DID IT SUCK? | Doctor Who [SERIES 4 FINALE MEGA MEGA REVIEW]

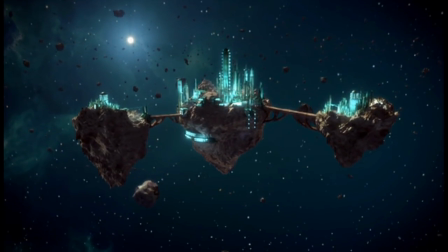The design of this place's exterior is stunning, and as soon as they arrive,
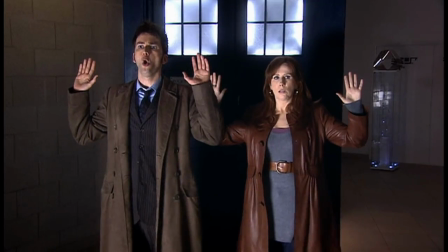the hype train smashes through the ceiling with the Doctor commanding in, Jadunian? Jadunese? Who gives a fuck? This is awesome!
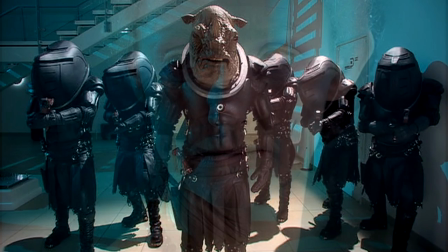I don't think anybody was expecting the Jadoon to make a return here, but now we establish what authority these Rhino men operate under.
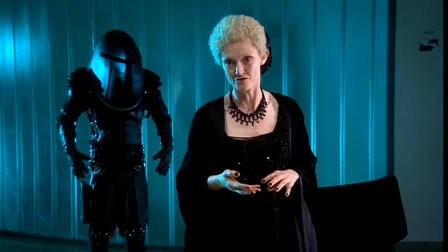This strange woman who looks like she's got a lot of funerals to attend can't believe she's in the presence of a Time Lord.
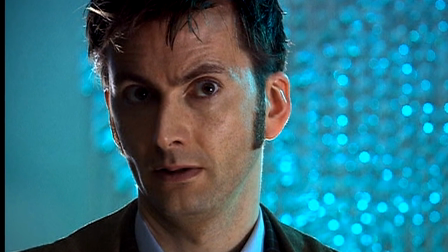This was amazing to me because the Doctor's been citing the Shadow Proclamation's articles and conventions since day one.
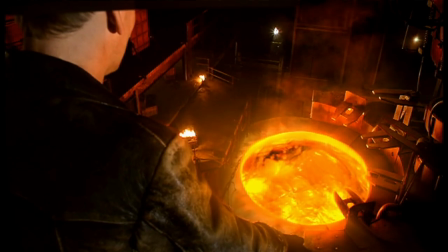I seek audience with the Nestine consciousness under peaceful contract. According to Convention 15 of the Shadow Proclamation.
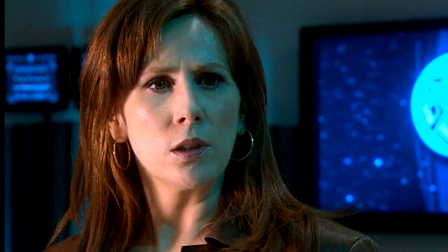And he hasn't once directly come into contact with them?
More of those jigsaw pieces set up throughout Series 4 are presented here.
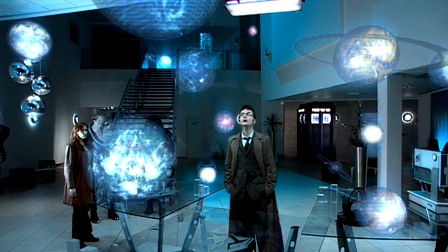It was amazing to see all the missing planets accumulated in this hologram,
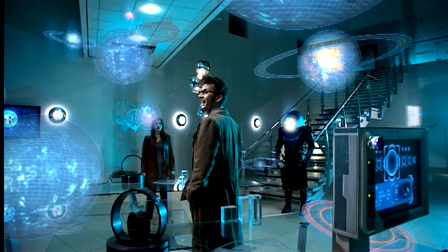a much more efficient and beautiful vision than just having gigantic sweeping shots of all 27 planets.
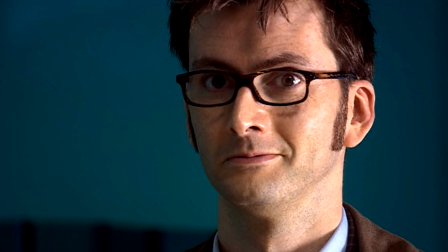It's the perfect excuse for some downtime from all the carnage that is taking place on Earth.
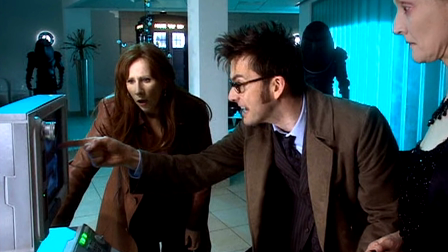Fortunately, the bees will lead our protagonists to the missing planets, which confused me,
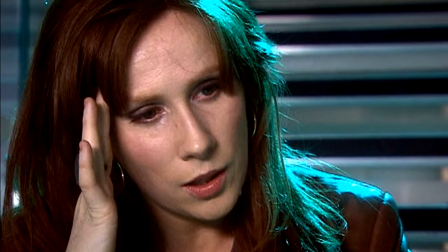but my idiot brain is telling me that because they'd set those seeds right at the start of Series 4, it's all okay.
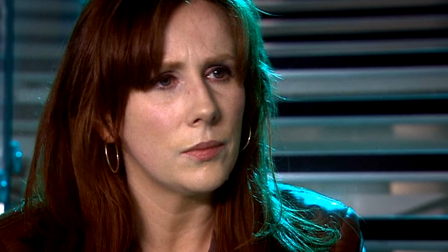It was great that after another emotional blow to Donna,
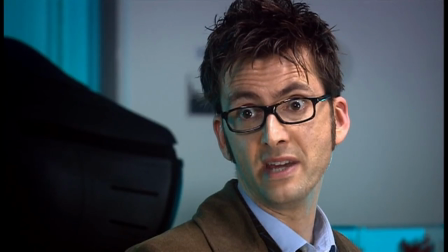the Doctor mimics her mockingly, only to turn into excitement and admiration.
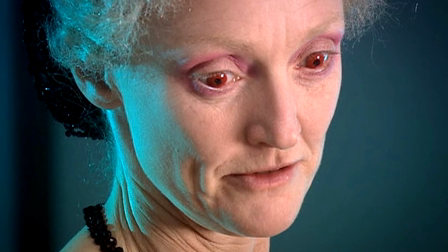He wants to leave as soon as possible, but the SP are ready to wage holy war against the Daleks.
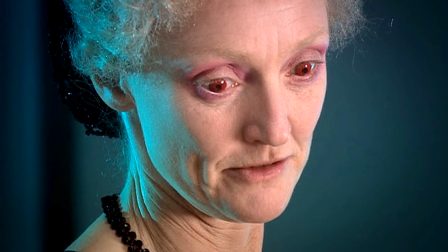I'd never acknowledged their religious angle before this rewatch.
God save you.
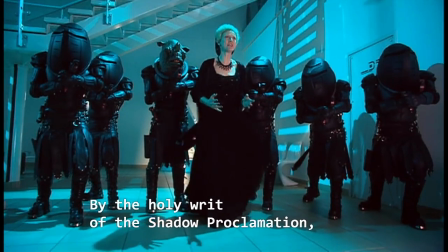By the holy writ of the Shadow Proclamation, I order you to stop!
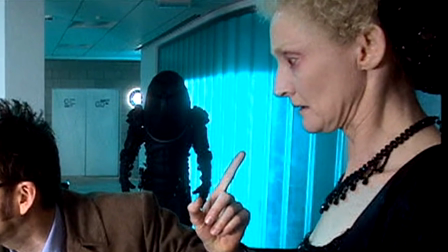And this aspect alone would have benefited from showing up now and again, but like the Reapers in Father's Day,
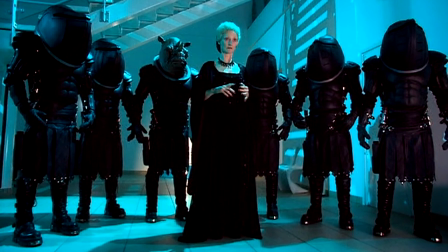they're given grandiosity and importance only for them to never show up again.
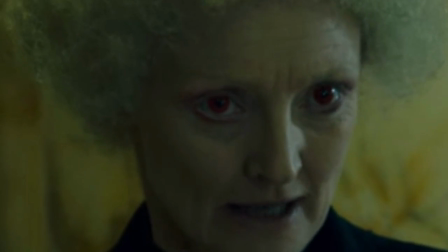Well, they did get one pointless scene in The Magician's Apprentice, but I think you guys get what I mean.
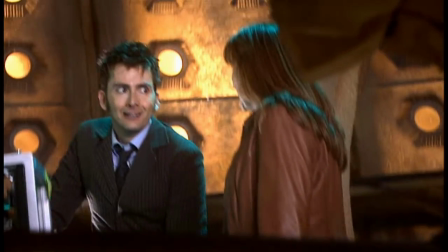It was a truly entertaining moment seeing the Doctor just giving the middle finger to these guys and disappearing.
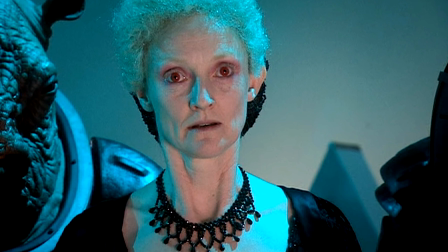There's some really great cinematography in this moment too, as the leader makes these grand statements of war.
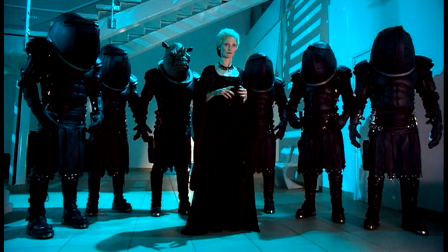The camera cuts to wider and longer shots, working the opposite way with the Doctor,
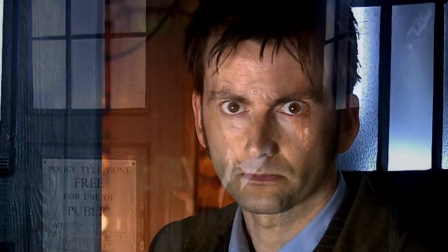in that the camera starts at a mid-shot and slowly reaches a close-up by the time he decides to deceive them.
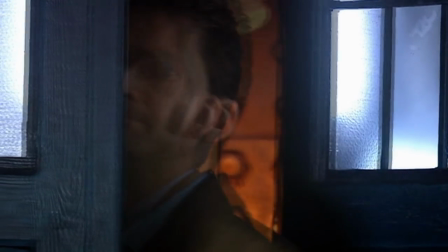We know exactly what he's going to do before he's even beaming at Donna,
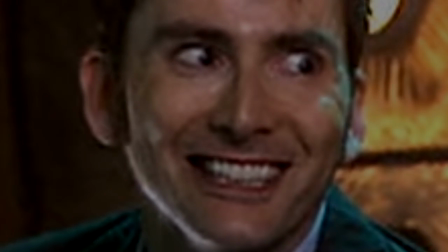and this is what makes it such a satisfying moment.
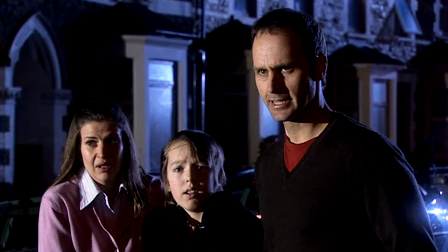Back on Earth, we have this horrific moment with a family being burned to a crisp in their own home,
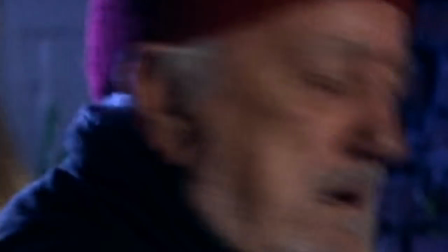and Wilf's paint gun moment was hilarious, hopeful, tragic. Ugh. And then Rose's appearance turned up the badassness of it all.
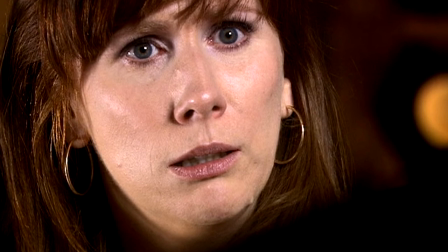Ugh. Remind me never to use that phrase again. Everything seemed to be all doom and gloom until Harriet Jones started popping up on everybody's screens.
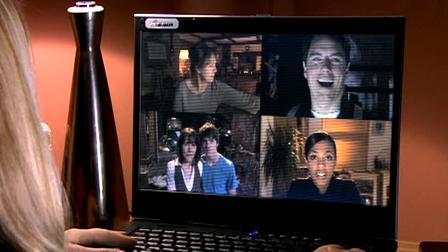This Zoom-esque technology at play here would be bafflingly advanced back in 2008,
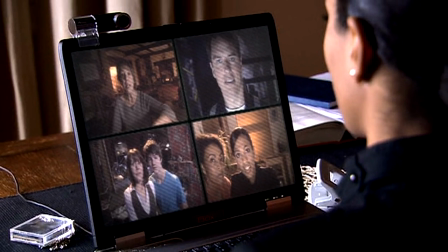but here in 2020, it's honestly hilarious.
She can't hear me. Have you got a webcam?
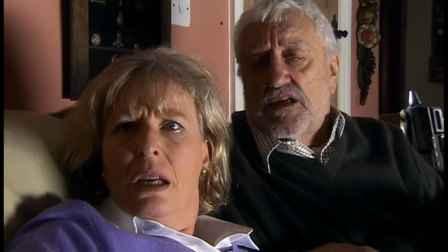No, she wouldn't let me. Hello? Martha Jones! She said they're naughty.
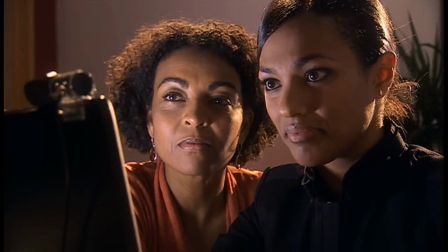Who's she? I thought it was about time we all met, given the current crisis.
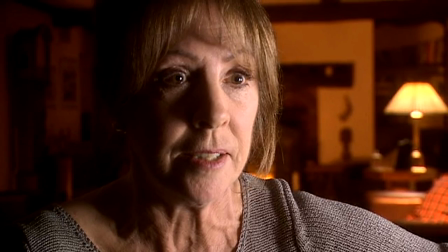Harriet Jones was another character I thought we'd never see again,
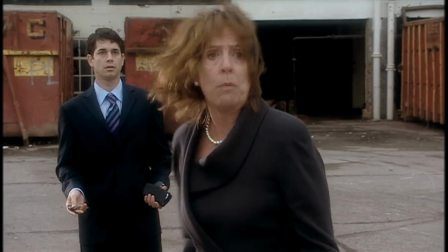just because the last time she appeared was in The Christmas Invasion.
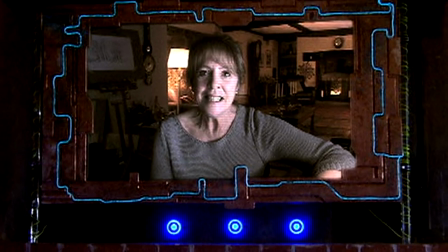She is the perfect candidate to unite all the Doctor's forces, though.
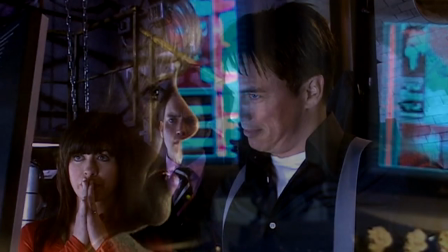The waning politician, believing the public to have forgotten her, when in fact most people, including audience members, do remember her.
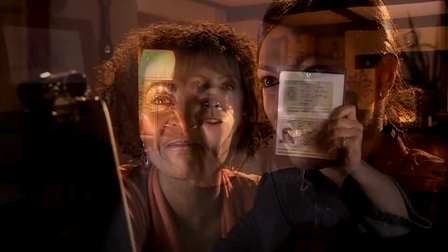The running gag of the former Prime Minister, "We know who you are," was fantastic,
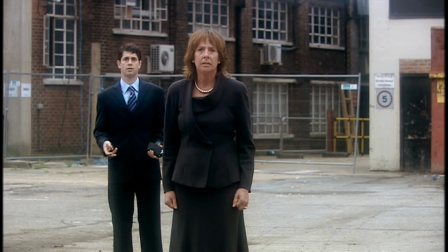almost as though Russell himself was worried nobody would have remembered her
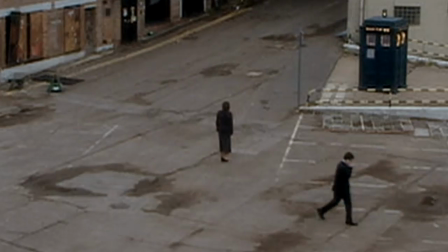3.5 years since her last appearance.
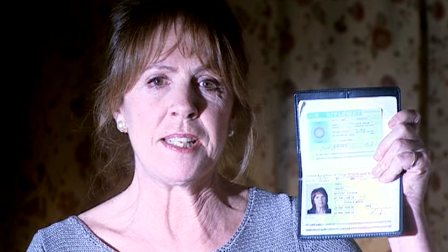This gag also makes her death that much more noteworthy, not only because the Daleks know who she is,
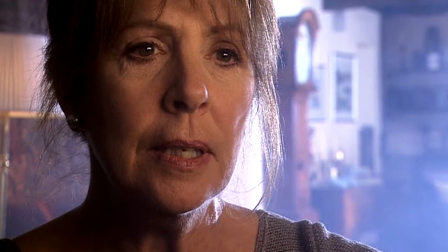but because she ends up being the perfect politician,
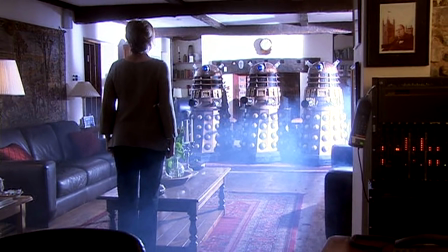a true servant of the people by sacrificing herself for the greater good.
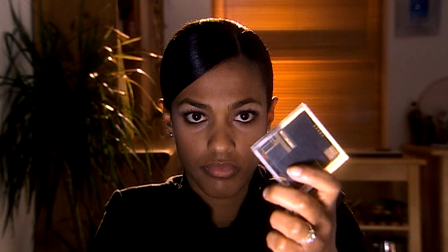The Osterhagen key then gets thrown into the mix again, and my god, it just sends shivers down my spine how volatile Harriet's reaction to it was.
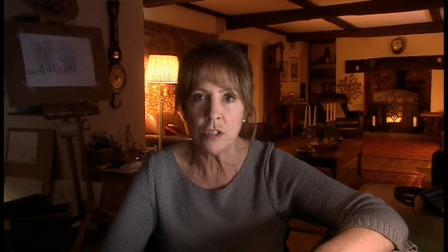"That key is not to be used, Dr. Jones, not under any circumstances."
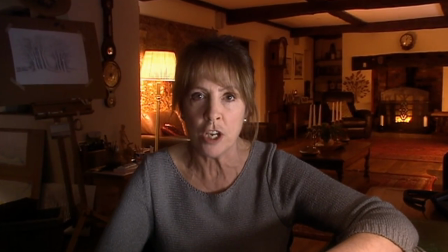This surreal and alarming sound effect that plays underneath her is so disturbing.
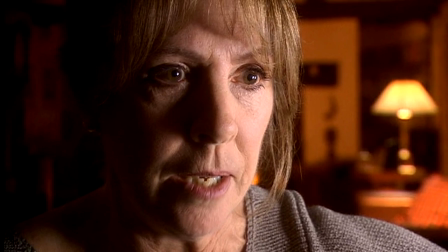Even more surreal is that Harriet was right all along.
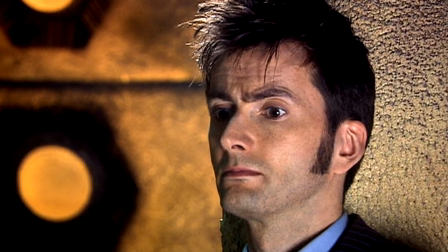A time has come when the Doctor hasn't appeared to save the day, and we're over 30 minutes into this episode.
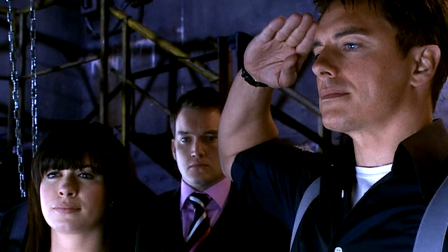This is the first time this army of the Doctors gets actually mentioned, and on the surface, it would appear like a great idea.
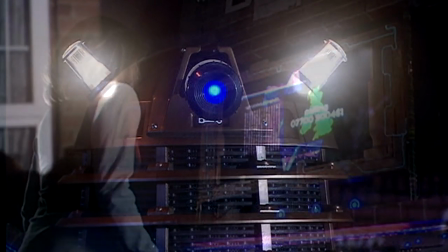The Daleks undoubtedly need to be stopped, but this is all going on behind the Doctor's back.
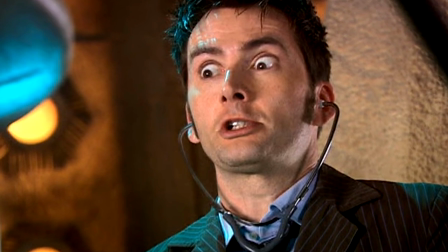What on earth is he going to think of all this when he finally gets in touch?
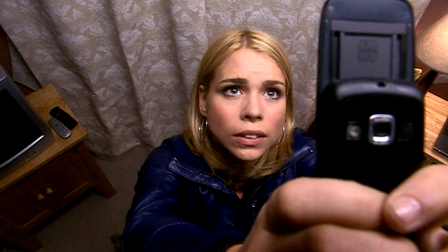When he does, it's so bloody sad, considering only Rose has yet to make contact with him.
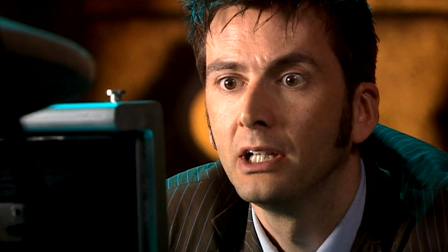Even though they're closer than they have been since Doomsday, a barrier remains to keep them apart.
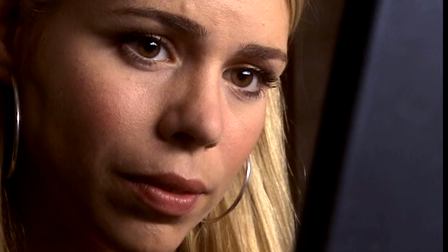This is shown visibly in these matching close-ups with some form of black diagonal line protruding the frame.
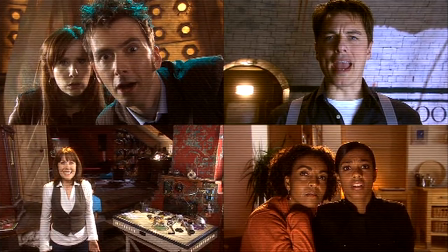To top it all off, the Doctor's theme rings out in full glory.
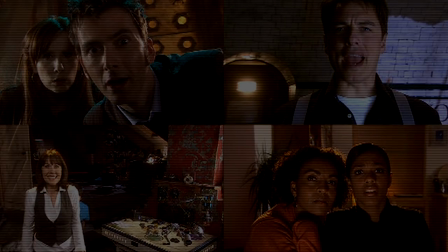What a beautiful moment. All that emotion is put on hold as Davros takes control of the call.
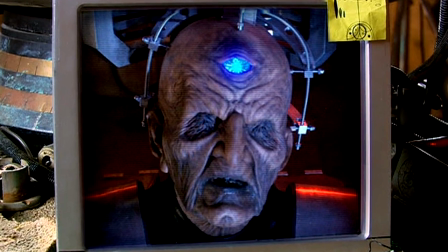He is so ugly.
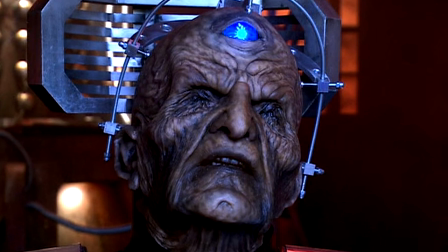His empty eye sockets and a blue third eye was just so strange and unsettling.
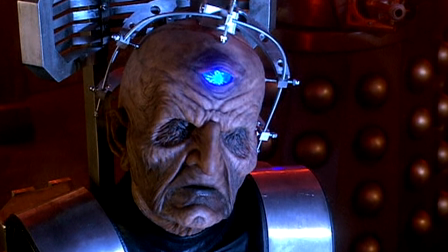This head brace thing gives him a Frankenstein-esque appearance too.
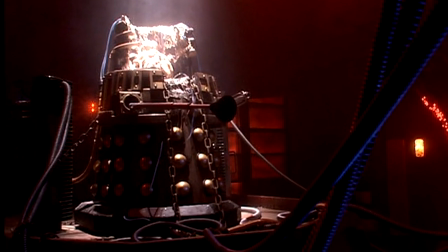He loves this bigger dress of his, showing off his savior and the Daleks' means of revival.
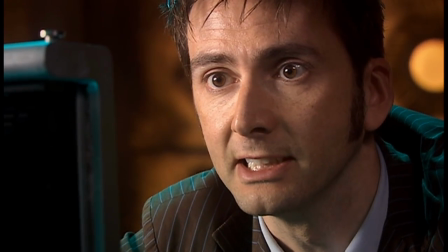And then, "I have only one thing to say to you. Bye!"
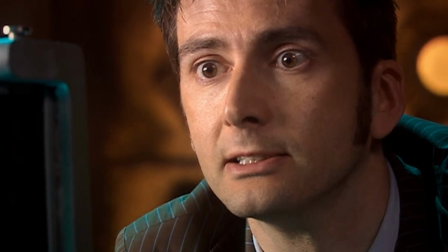It's Tennant's sudden change of expression that makes this such a highlight for me.
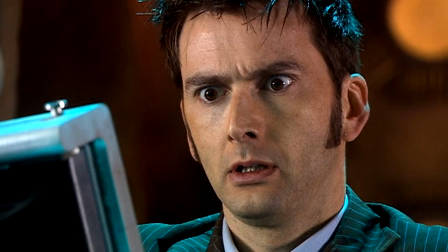Throughout the whole of his tenure as the Doctor, this is definitely my favourite aspect of his performance.
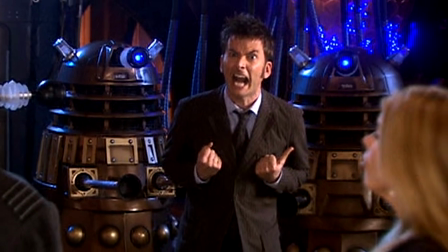His goddamn face. I honestly don't think an actor compares in expressiveness.
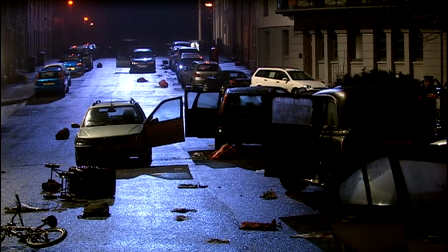Everybody's locked onto the TARDIS that's now materializing in some random street, but the location doesn't matter,
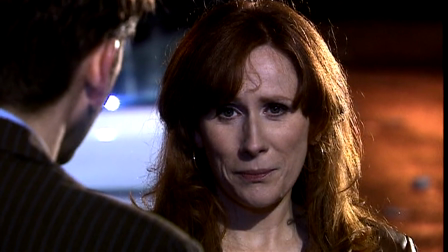as that beautiful piano theme for Rose plays as soon as Donna suggests turning around to see whose footsteps are coming.
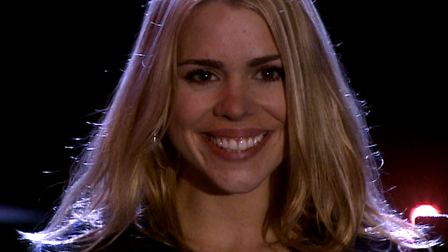The music is enough to bring one to tears of joy. The running, the smiling, the swelling of the score.
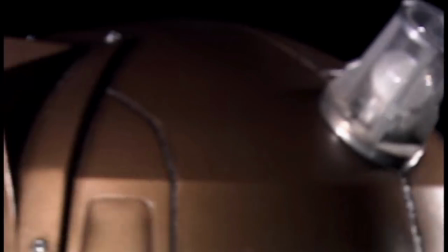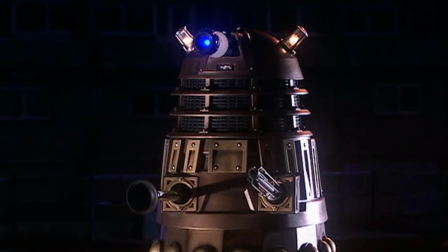The cruel, unflinching hatred of the Daleks manifests itself in this scene.
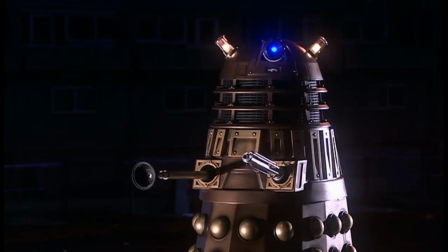It wouldn't have mattered if it was ordered to be here or was just wandering around looking for something to kill.
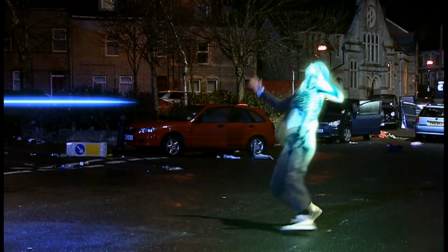Time literally slows down as fate once again stamps its foot down, attempting to keep Rose and the Doctor apart.
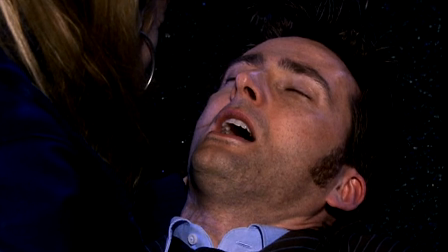What an incredible moment.
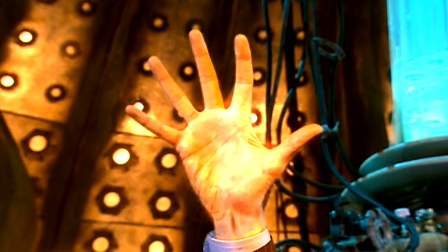For a first-time viewer, the possibility of regeneration is on the table, and even Sarah Jane and Torchwood could be killed off.
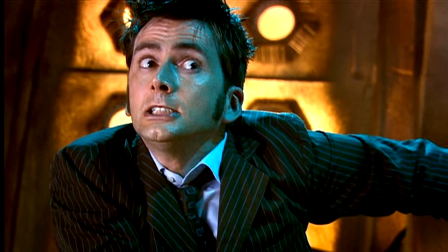The lack of plot immunity after everything that transpired in this episode creates
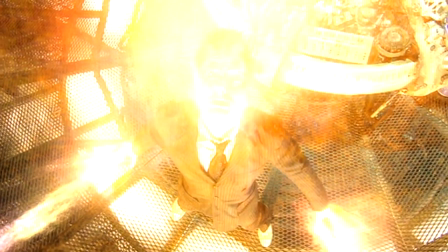possibly the greatest cliffhanger the show has ever produced.
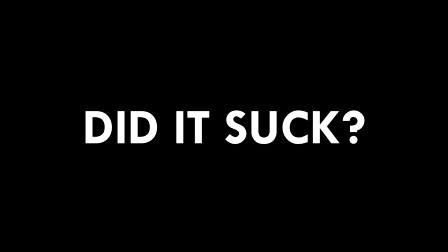So, did it suck? Well, I don't think I had a single bad thing to say about this episode.
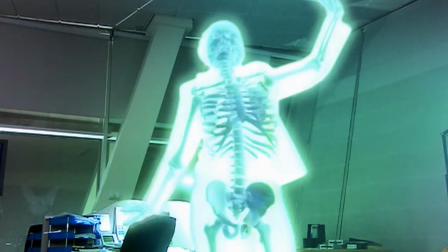Oh, apart from Martha's friend getting overly exterminated, but Christ, that's so tiny.
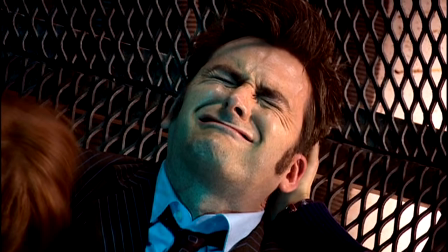This episode is just a roller coaster of emotions. One minute you're filled with dread, the next you're laughing or crying.
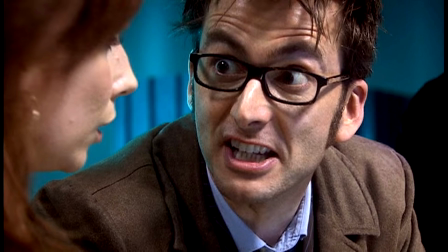There's not a dull moment to be found. The scale of it all is awe-inspiring.
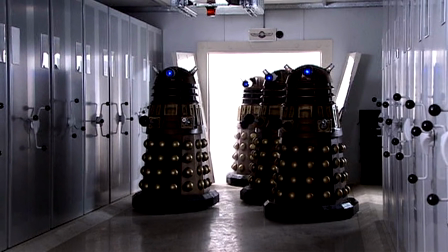It feels so rewarding both as a long-time viewer and a first-time viewer to see all the pieces slowly folding together,
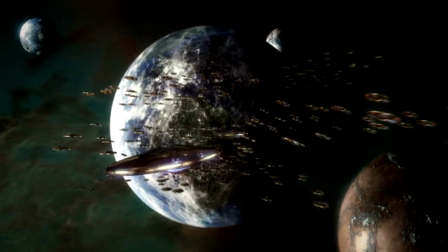but leaves enough room for a bombardment of twists and turns to look forward to in the finale.